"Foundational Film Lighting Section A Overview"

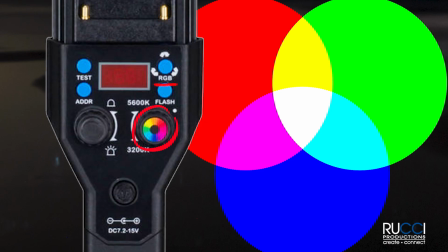987s
And then the other control you'll occasionally get is an RGB, which can make any color under the sun. So if you want to make, a bright purple for whatever, just for as an effect. And they're not as common to have RGB lights, but there are a lot of RGB lights.
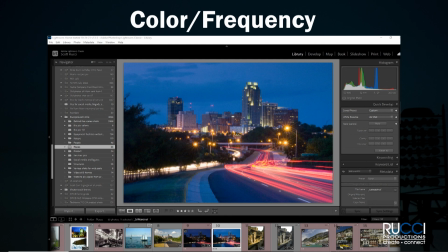1003s
This is a scene that has a bunch of different color lights in it. And I'm going to toggle over to Lightroom here. You've got light from the sky that's very blue in here.
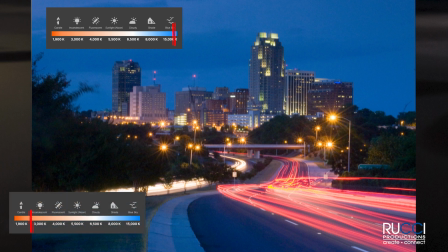1016s
You got light from headlights that's very on the orange end, on the low end of the spectrum. You've got these arc light street lights that are kind of an orange.
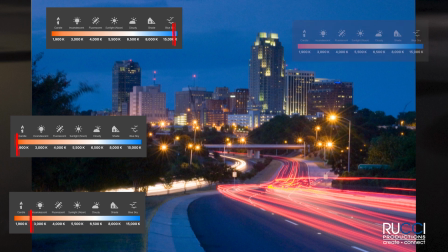1027s
They don't even put out white light. You get those kind of green lights up on the building. So it's all over the map. With a camera, you can white balance. So you could just say, I want the blue light to be normal, and I want this all to look, just normal. And you can just white balance on the blue. So I can go to the road and say, I'm just going to make the road look normal, and there.
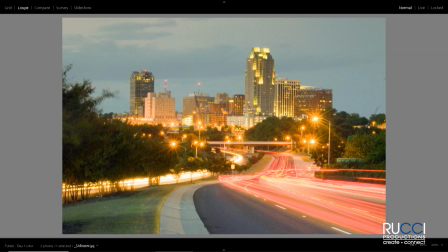1052s
Now the road doesn't really look colored, it looks normal. But, it affects everything else too, right? So, and you can do that all day long, but you end up with a kind of a compromise.
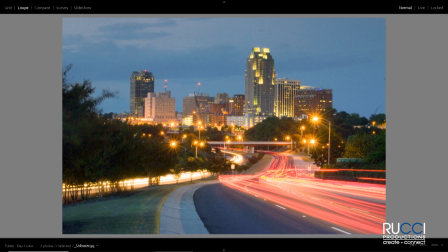1065s
Whatever you white balance on changes everything else. So you can get some things that look really great and some things that look really weird.
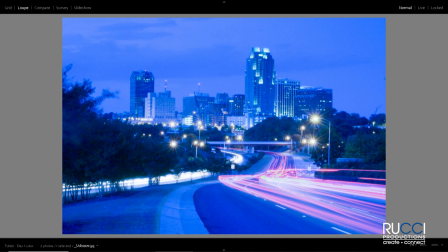1073s
And so when you're lighting something, you be aware of the color of the sources that are there already. It's the most typical thing is you go into a situation that already has a bunch of tungsten lights, and your default position oftentimes is that you're going to put your lights on tungsten, so you don't have blue light coming in on one side of their face and tungsten light coming in on the other side of their face. You might want that, but most of the time you don't. But you can use it to effect, but to be aware of it and control it is what you really want. So the next parameter of lighting is direction.
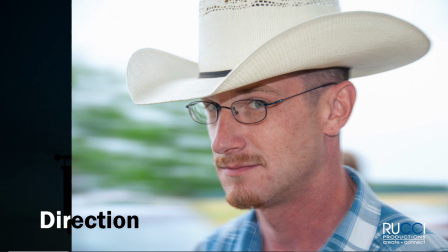1114s
Where's the light coming from? In this photo, the source of light is just sunlight. There isn't anything else, I don't think. And it's mostly coming from over there. You can tell by the highlight. But most of what you see is lit by just the ambient, light coming off the clouds and everything. It's flat, even, soft, It's just a very even, soft kind of thing. And the light, the direction, the primary direction is straight on from the direction of the camera.
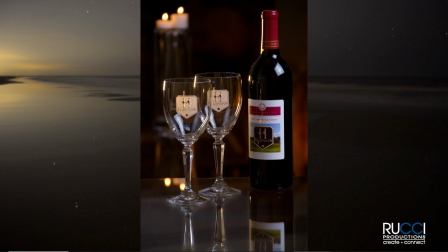1153s
Here you've got light coming primarily from back behind the subject, You've got lights coming from back in the corners, hitting the edges of the glass and stuff, and it's reflecting off, And this is an example of a motivation,
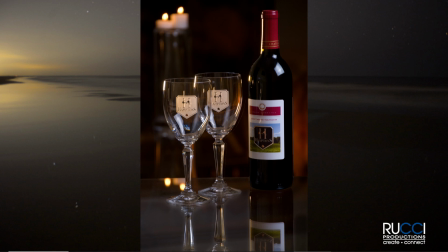1170s
which we're not talking about right now, but you get these little highlights that are really pretty so that they don't just look unrealistic, especially with a person's face. You see a highlight and it might just look like, not realistic, but you put something back there like the candles, and your brain kind of says, oh, the candles are making that highlight, which they aren't really.
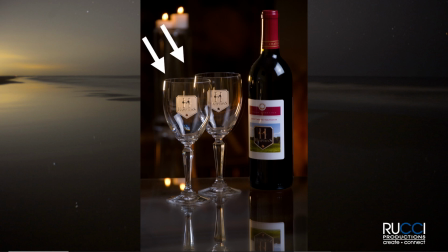1191s
There's a light back there, but that's motivation that motivates the reason why there's a highlight there. But you've got like a bluish light wrapping around here and a yellower light wrapping around there. So there's some orange lights way in the background here, right?
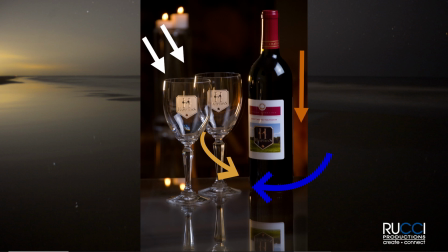1205s
So the lights are coming in from different directions to create highlights and reflections.
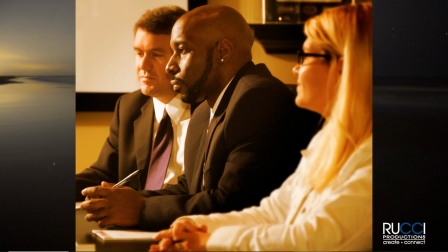1211s
Here you've got light hitting the front of somebody's face, but they're not facing the camera, so it's a side light from the perspective of the camera, and that creates a little more of a contrasty look. And this is a real contrasty look, both in color. So this, you don't have a lot of front light at all here, you know.
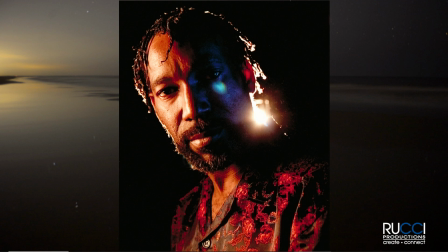1232s
It's all coming from behind.